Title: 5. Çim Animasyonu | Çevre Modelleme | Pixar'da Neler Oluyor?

Şu ana kadar parabolik bir yay ve bir genişlik parametresi kullanarak bir otun nasıl yapılacağı hakkında konuştuk. Pixar'da bu tarz geometrik yaratımlara modelleme diyoruz. Bir rengin nasıl yaratıldığını gördük ve buna da gölgelenme dendiğini öğrendik. Ve sırada çok heyecan verici bir şey olan animasyon var. Şimdi otun nasıl hareket ettiğini göreceğiz.
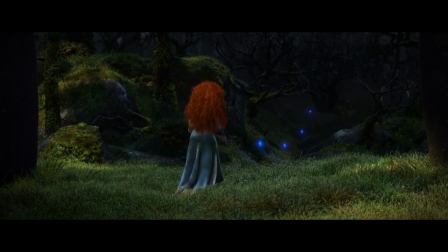[0:24]
Bu karede hafif bir esinti sebebiyle otlar belli belirsiz bir şekilde hareket ediyor.
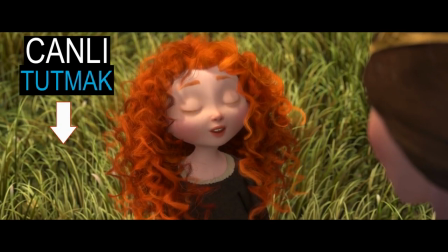[0:29]
Bu tarz hemen göze çarpmayan hareketlere canlı tutmak diyoruz. Eğer bu belli belirsiz hareket olmasaydı otlar sabit yani cansız görünürdü.
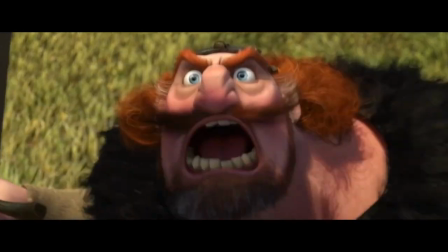[0:38]
Bu arada izleyiciyi yönetmenin dikkat çekmek istediği alandan uzaklaştıracak, dikkat çekecek kadar büyük bir hareket yaratmak istemeyeceğimizi de eklemem gerekiyor.
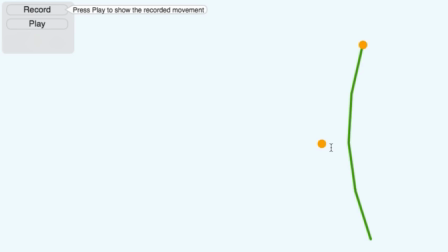[0:47]
Evet, hadi her bir otu nasıl canlandırdığımıza bakalım. Bunun için her karede kontrol noktalarının nerede olduğunu bilmemiz gerekiyor. Noktaların yerlerini değiştirdikçe oluşan hareketi kaydediyorum. Bu basit ve küçük bir animasyon. Yeteri kadar kare elde ettiğimizi düşünüyorum. Şimdi bu animasyonu istediğim kadar arka arkaya oynatabilirim.
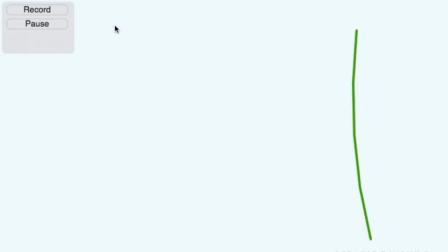[1:05]
Bu örnekte ot ileri geri sallanıyor ve animasyon sonunda nasıl hareket edeceğini görüyoruz. Bu hareketi birden fazla ota kopyalayalım ve ne olacak görelim. Evet, birlikte nasıl hareket ediyorlar görüyorsunuz değil mi?
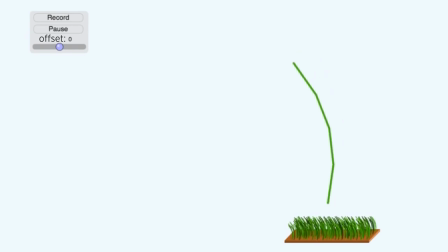[1:19]
Burada bütün otlar aynı şekilde hareket ediyor ve bu da pek gerçekçi değil. Bunu daha inanılır hale getirmek için zamanlamayla oynayabilirim. Her bir otun değişik zamanlarda salınmaya başlamasını sağlayabilirim. İşte bu kaydırma butonu bu işe yarıyor ve otların hareketlerine değişebilen ölçülerde farklılık getiriyor.
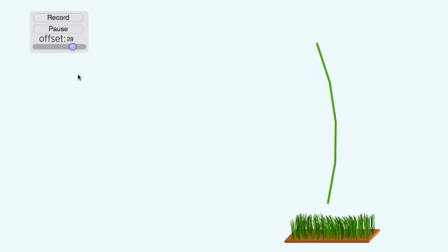[1:37]
Buradaki farklılık az, buradaki ise çok. Şimdi daha gerçekçi oldu, öyle değil mi? Bu farklılık ya da çeşitlilik katmanın bir yolu. İsterseniz rastgele bir hareket de ekleyebilirsiniz. Aslına bakarsanız biz rastgele kavramını çok fazla ve çok değişik şekillerde kullandığımız için bu konuyu farklı bir videoda işleyeceğiz.
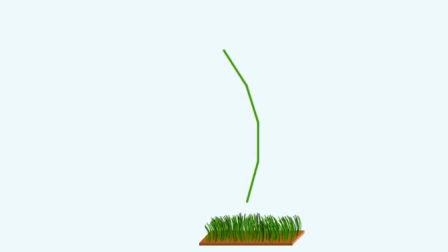[1:57]
Şimdilik siz en iyisi interaktif alıştırmaları kullanarak iki farklı kareye animasyon eklemeye çalışın. Birinde sakin bir gün hayal edin ve belli belirsiz bir hareketle otları sadece canlı tutmaya çalışın. Diğerinde ise fırtınalı bir günde otların nasıl hareket edeceğini canlandırın.